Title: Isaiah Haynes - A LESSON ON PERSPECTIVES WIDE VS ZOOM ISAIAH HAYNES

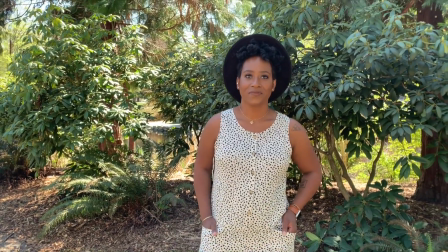0:10 Okay, class, today's lesson is about perspective and how using different perspectives can give you a different mood,
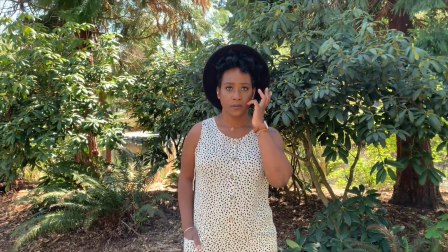0:19 change the story, change the look, give you a different vibe. Okay, so all of this will be shot on my iPhone XS.
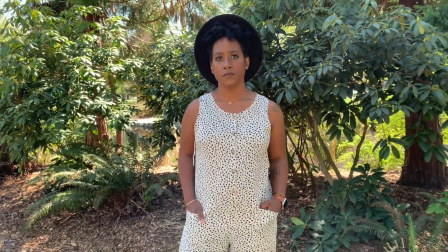0:26 So if you have an iPhone or a mobile phone with a zoom feature, you will be able to replicate
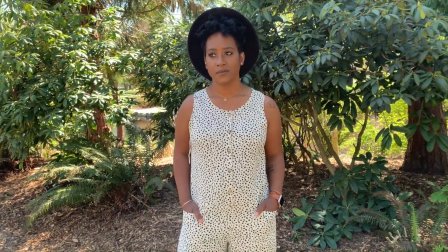0:34 this tactic. And if you have a camera with the zoom lens, like a kit lens, you'll be able to do the same thing as well.
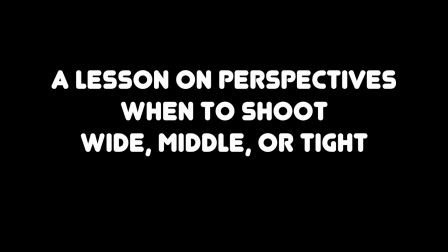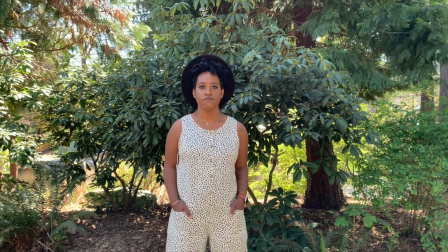0:52 Okay, so the three main, I guess,
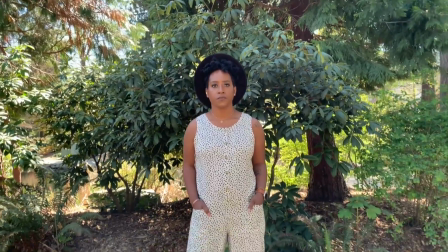0:55 perspectives or zoom ranges, or what I consider the three main, is you have wide, you have middle, and you have up close, so you have tight, right?
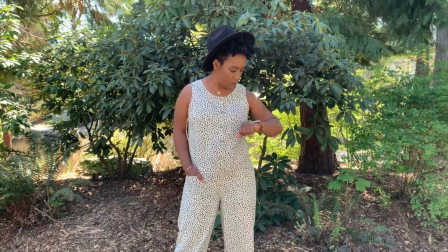1:04 So right now we're at a wide angle with this iPhone X,
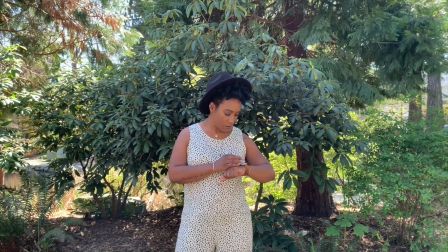1:08 and this iPhone XS at the wide angle, it's like equivalent to like a 28mm lens.
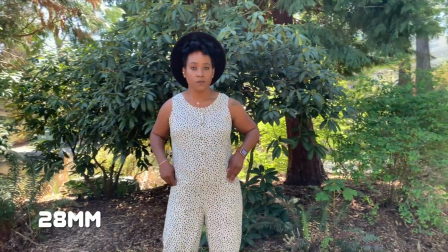1:14 So this is like a typical wide angle lens by default, right?
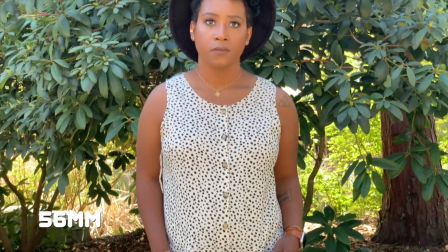1:19 But then if we zoom in a little bit more, this is the equivalent of a 50mm lens, right?
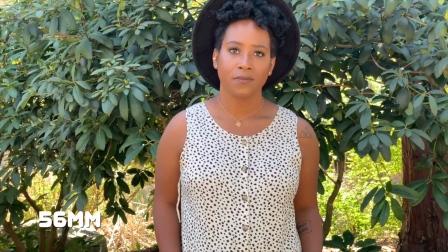1:24 So we have now a 50mm, and then she's closer, and then we can zoom in even further
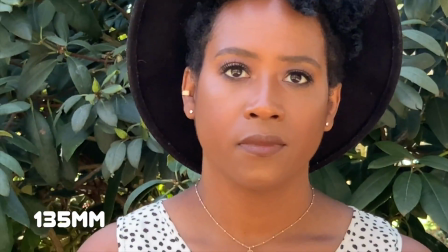1:30 to say like 100 or 200mm up close. But let's go back.
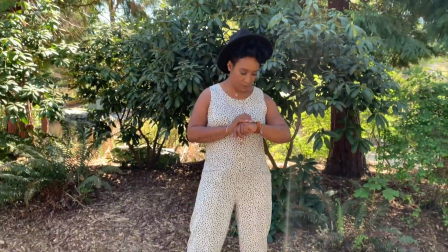1:34 Boom, now we're at the wide angle, right? So wide angles are typically used to tell more of a story, to see more of a scene.
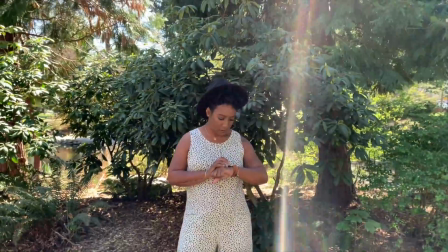1:41 So what I mean by that is if you get up close to your subject or your model and you want to include more of the surroundings,
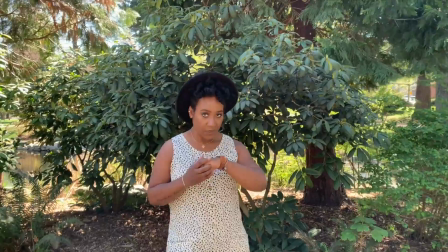1:48 more context to the image, you want to get up close, or you want to just show more of the scene. Okay, so in this scene we have our model right here.
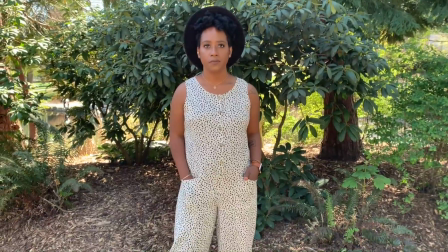1:55 Let's say if I wanted to tell a story, if I want to show a picture with my model with all of the scene or all of the surrounding elements,
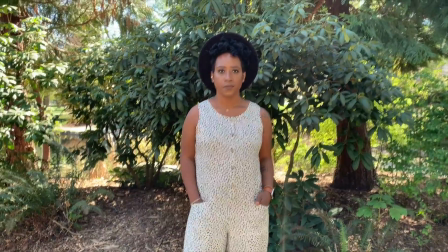2:02 we're here at a wider angle and we have all of the surrounding elements.
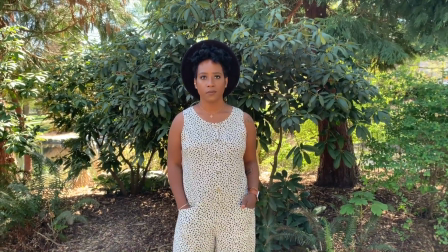2:06 But the thing about a wide angle is depending on how close or how far you're away, it can be distorted.
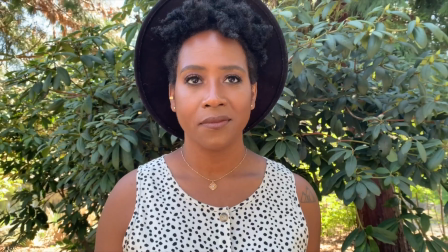2:12 So I can get closer to the model right here, and then we can have up close and still have some elements on this side, some elements on that side.
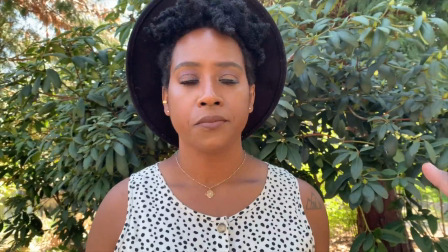2:21 You know, she's like close to plants.
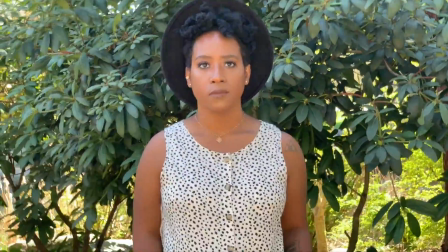2:23 Or I can step back and then zoom in and then have the same angle of view.
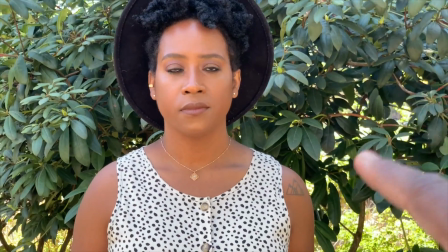2:31 Now, as you can see right here, we're still having the same elements on the side, but she's tighter into the screen.
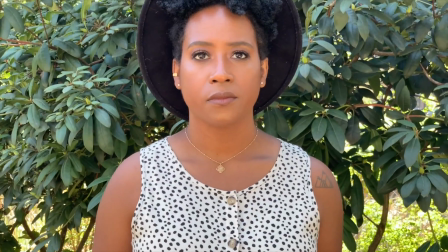2:38 It also appears a little bit closer to her.
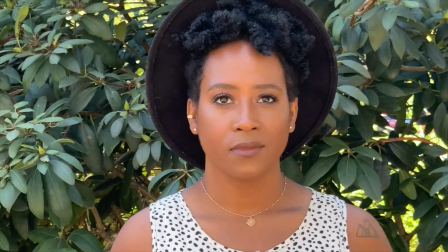2:39 Okay, now as you can see, we're zoomed in even closer, and there's a bit more perspective here, and then we also have more greenery on the outside.
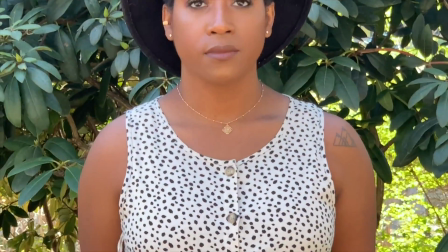2:47 Now, there's a clear difference between all the three images and how they look. Now, I'm gonna take a picture in all three settings, and then I'm gonna show you guys the results.
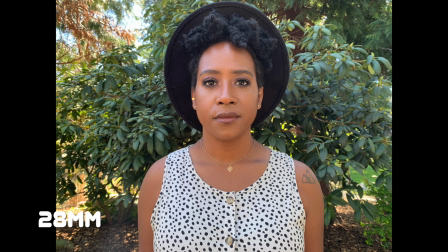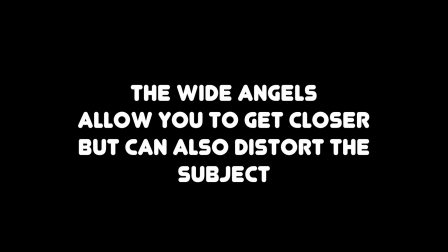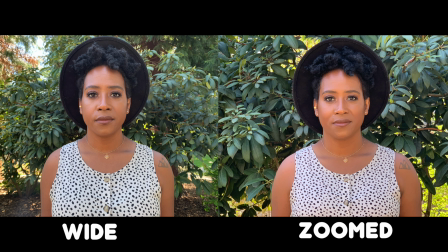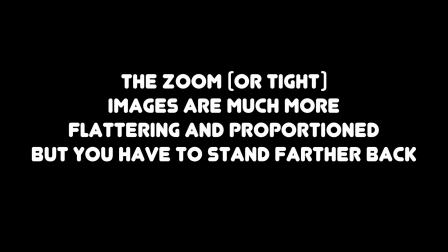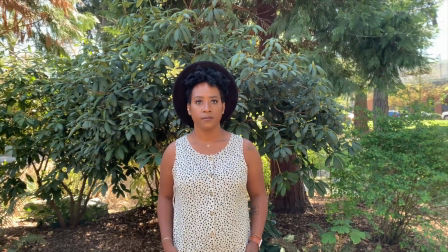3:25 Okay, so now we talked about a wide angle and how the wider angle allows you to have more context of the scene,
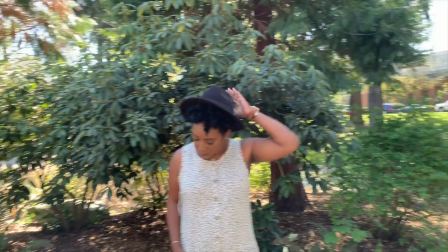3:32 gives you the ability to see the entire scene, the entire area, the entire space that you're looking at.
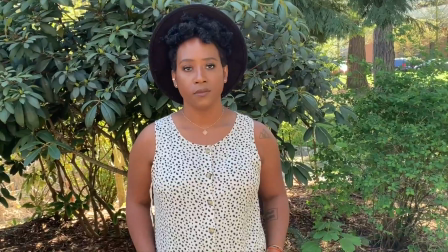3:38 But what about the other two? What about medium, and then what about tight, right?
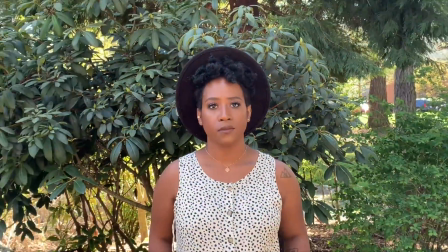3:43 Something tight like that. Why would you use these two?
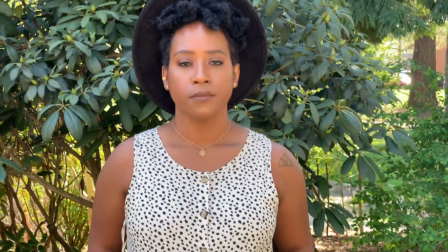3:45 Well, you would go to a medium to tight focal length to give more, less distortion, right?
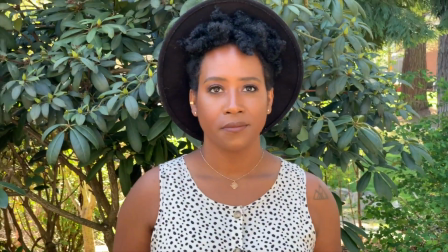3:53 So I have a model here. If I zoom in a little bit, there's less distortion on the face, on the features, than if it's tight or a medium.
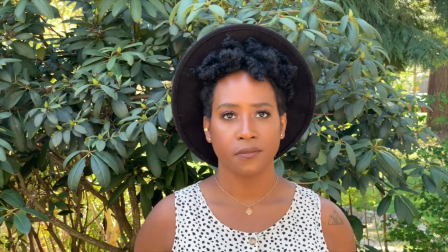4:01 What that does is when you go to a medium or like a tight focal length,
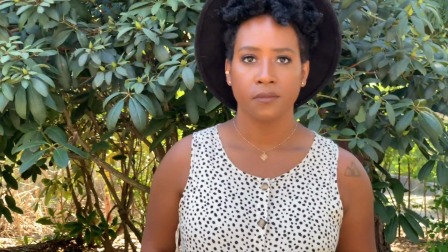4:05 you get a more flattering, you get a more true to life representation of whatever the subject is, whatever you're looking at.
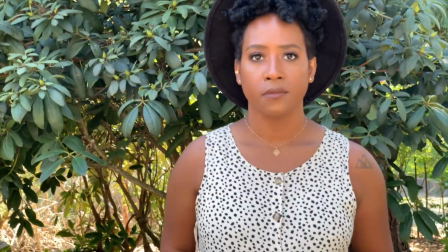4:11 If you're at a wide angle and you zoomed in, let me show you.
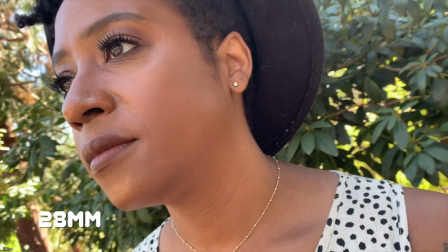4:15 If you're at a wide angle and you zoomed in, that's like the nose looks bigger, the eyes just look, the face, just everything looks like distorted and like exaggerated.
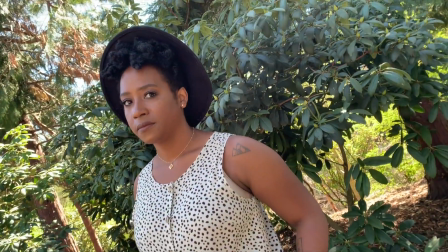4:24 But if you zoom out and do that same thing, now look that way.
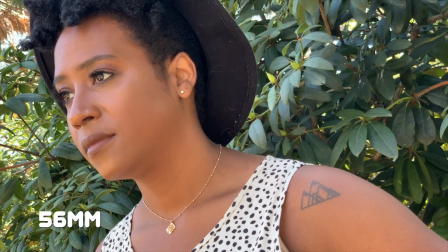4:29 See, now everything looks more proportioned, right? Her nose looks smaller, more flattering to the face.
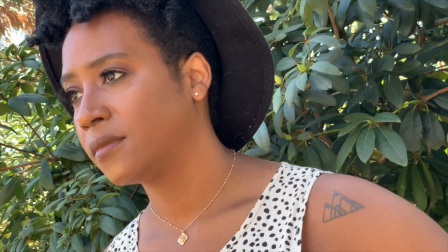4:36 It doesn't look exaggerated. So that's the difference. That's why you want to use a wider versus a tighter angle.
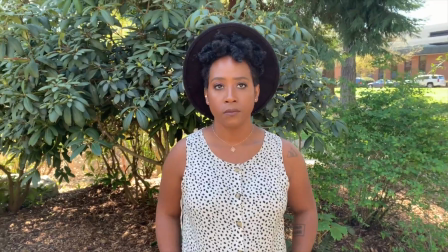4:42 Because depending on the kind of mood or the kind of feel that you're trying to give to your images, if you want to have a more exaggerated look or an exaggerated feel to the shots,
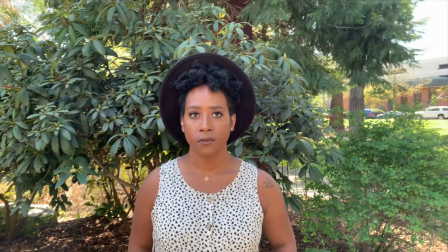4:51 then you want the wider angle. But if you want a more true to life, if you want a more flattering representation, then you want to go tighter or like even longer.
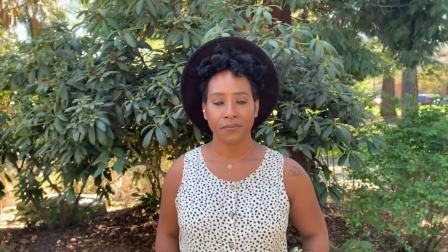4:59 So I love doing portraits.
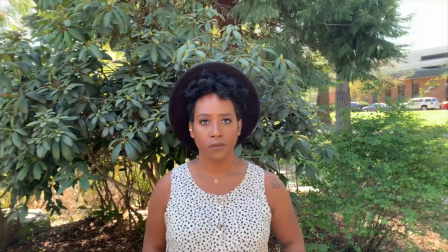5:02 When I typically shoot portraits of people, if I want a more flattering angle, I'm usually going to shoot at like a 50mm which is something like this.
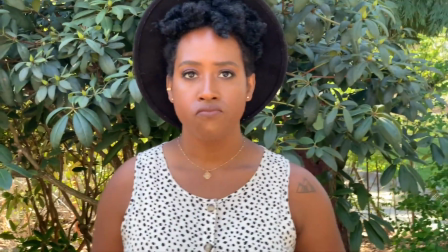5:10 I'm gonna shoot at this focal length, or even tighter, like an 85 or 100 millimeter. And the tighter you go, the more flattering it is.
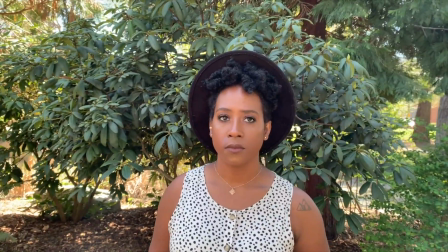5:17 On top of that, it also, like I said, decreases distortion.
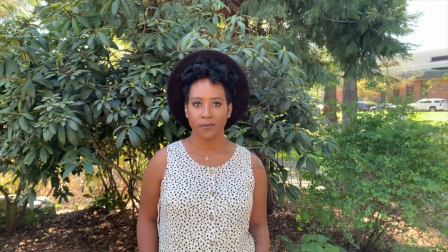5:22 It also introduces compression, okay? So compression is essentially what squeezes everything together, brings everything tighter.
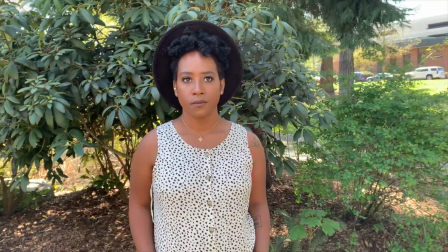5:30 It compresses the image. So let me show you how compression works.
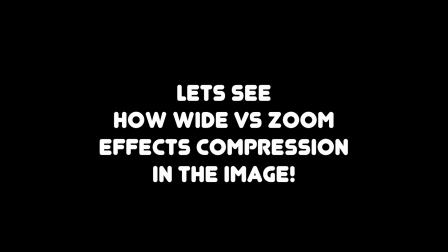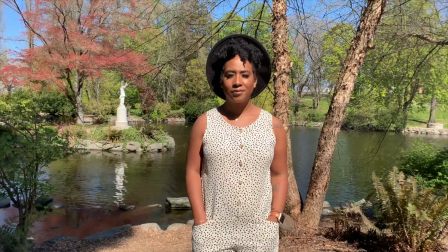5:41 Okay, so here we have another scene, and we're at Wright Park, right?
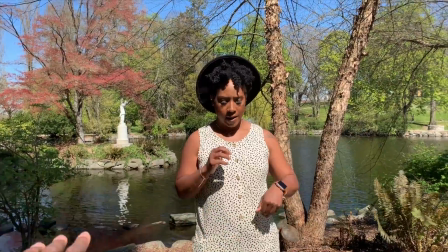5:46 We have this like body of water here. It's like a little pond or something like that, man-made pond.
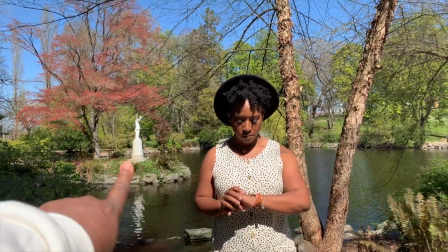5:51 And we have a statue right there on the side.
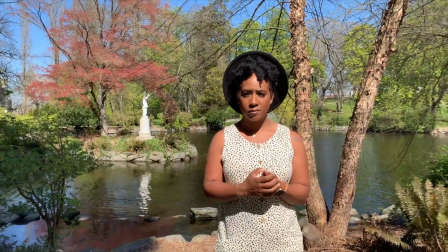5:53 If you've been to Wright Park, if you've been to a park before, you know that that statue is not very close to where I'm standing, to where the model is, right?
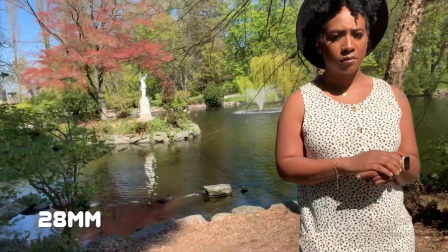6:01 It looks pretty far away, and this wide angle really gives you the sense of how far away, especially if I come up here.
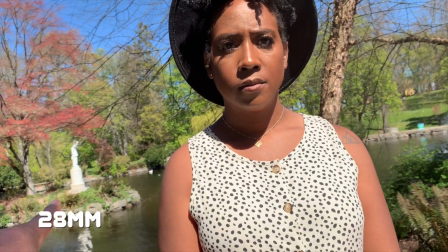6:08 You can see that she's right here, and the statue is very far away in the back.
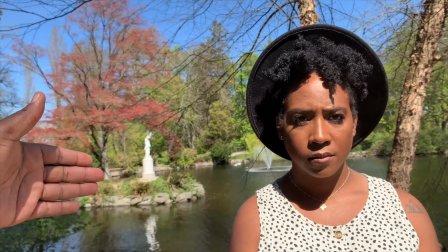6:13 It looks pretty wide, right? What compression does is compression will help tighten everything up and bring it closer.
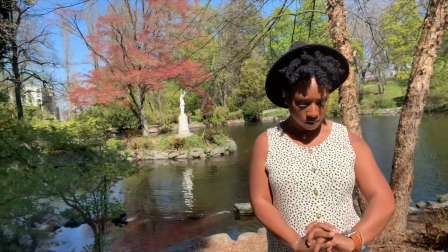6:19 So I'm gonna show you.
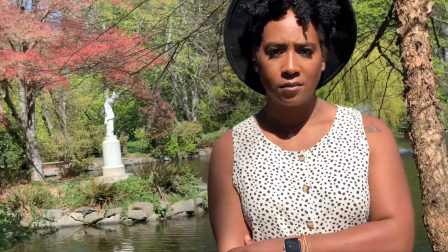6:24 So now we're at a 50. The model looks more proportioned, and the statue in the back looks a little bit closer now.
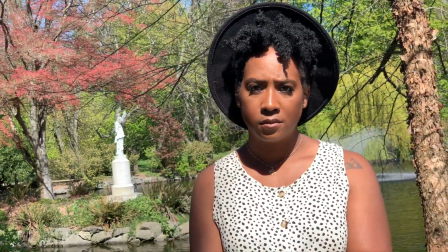6:33 Now the statue looks a little bit closer, not as close. You can still tell it's pretty far away, but it doesn't look as far away as it did with the wider angle look.
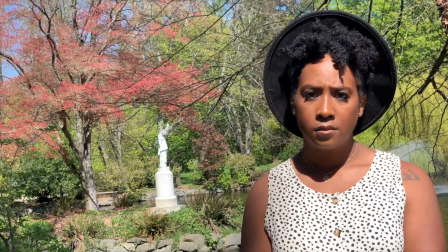6:41 So now I'm gonna zoom in even tighter and try to give you the same feel, but bring the statue in even closer to the model.
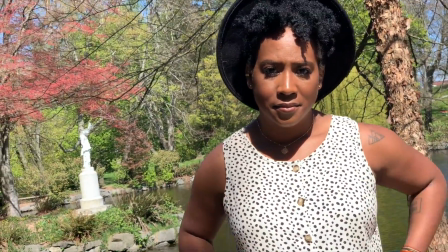6:47 Like right here, she was right here and it's closer. Now I'm gonna try again. Okay, boom.
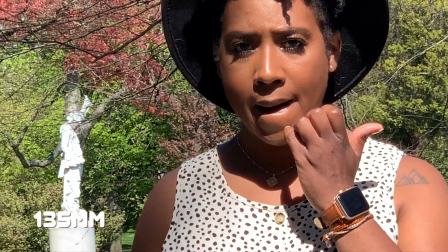6:53 Now we're zoomed in as far as I can go out on this phone, and the statue looks like it's right behind her.
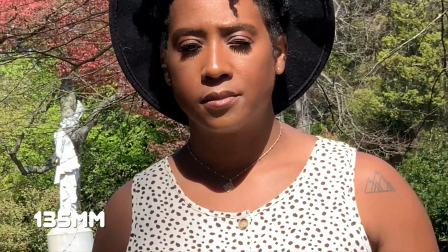6:58 It looks like it's creeping up behind her, like it's about to tap her on the shoulder. Okay, you should run away now.
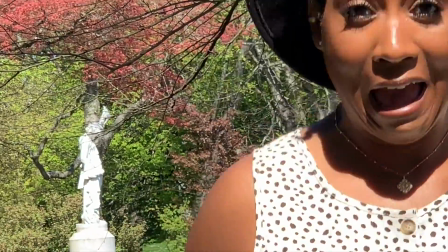7:03 The statue's coming to get you. Okay, don't rip it, don't.
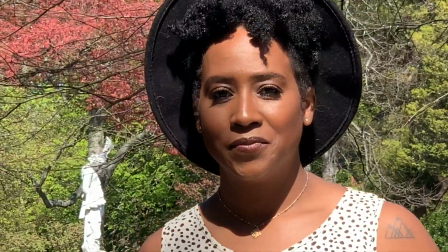7:07 So, with a longer focal length or a zoom lens,
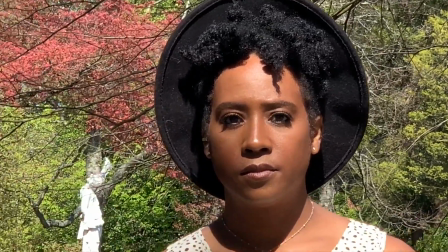7:13 that will also not only have your model more proportion and like more flattering angle, but it also brings the background in closer.
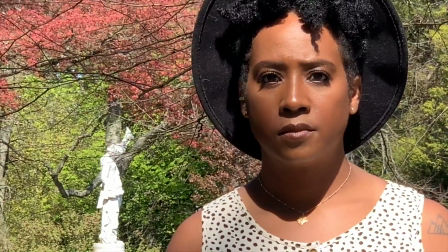7:21 So if you want to shoot or you want to take pictures where the background looks closer to the model, or the background seems not as distracting, use a longer focal length.
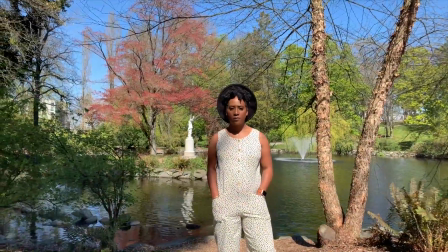7:29 So check it out. All right, if I zoom out, see how we have all of this distracting elements in the background, all of this stuff.
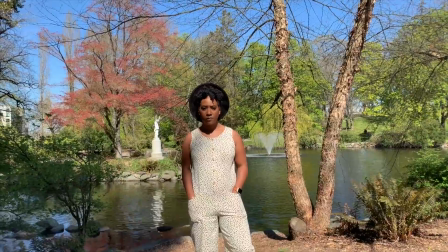7:36 And if you want that, that's fine. But let's say you don't want that. Let's just say you want the model with like the statue to be the shot.
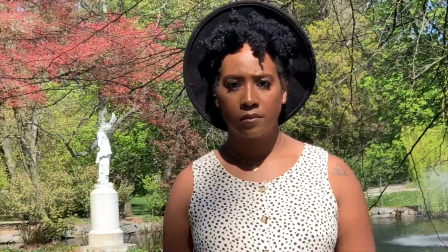7:43 You want to zoom in. You want to use a longer focal length.
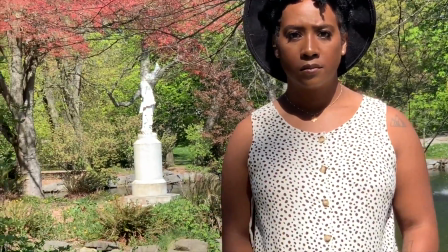7:45 You want to zoom into the image or to the subject, and then that'll make your background less distracting.
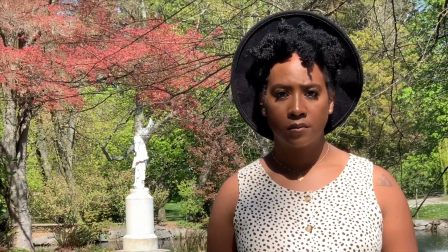7:52 I'm right here. I have at the rule of thirds. I have
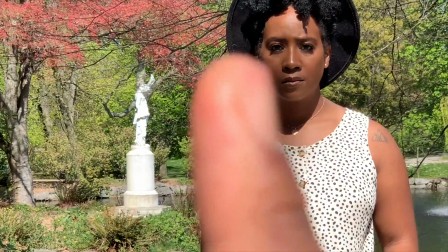7:57 I have my model right here on this third angle. I'm gonna keep her at the same angle.
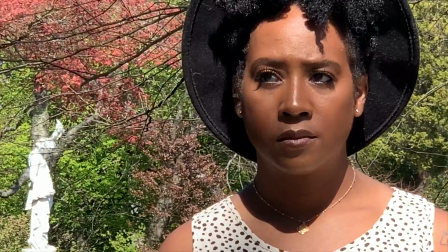8:02 I'm gonna zoom in. She's at the same spot. Look how close the statue is.
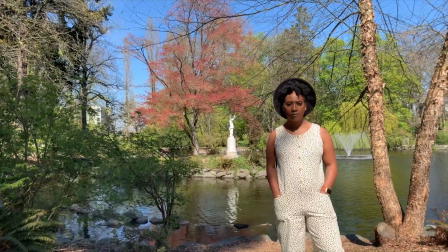8:08 If I zoom all the way out and put her in the same angle, now look how that changes. She's still in the same position to my phone.
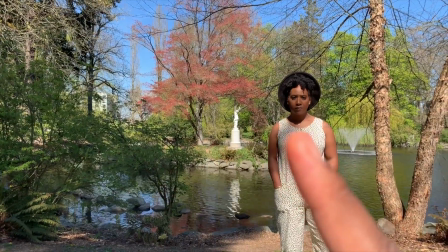8:14 She's on the rule of thirds on the right third of the screen. But now look at all this stuff over here.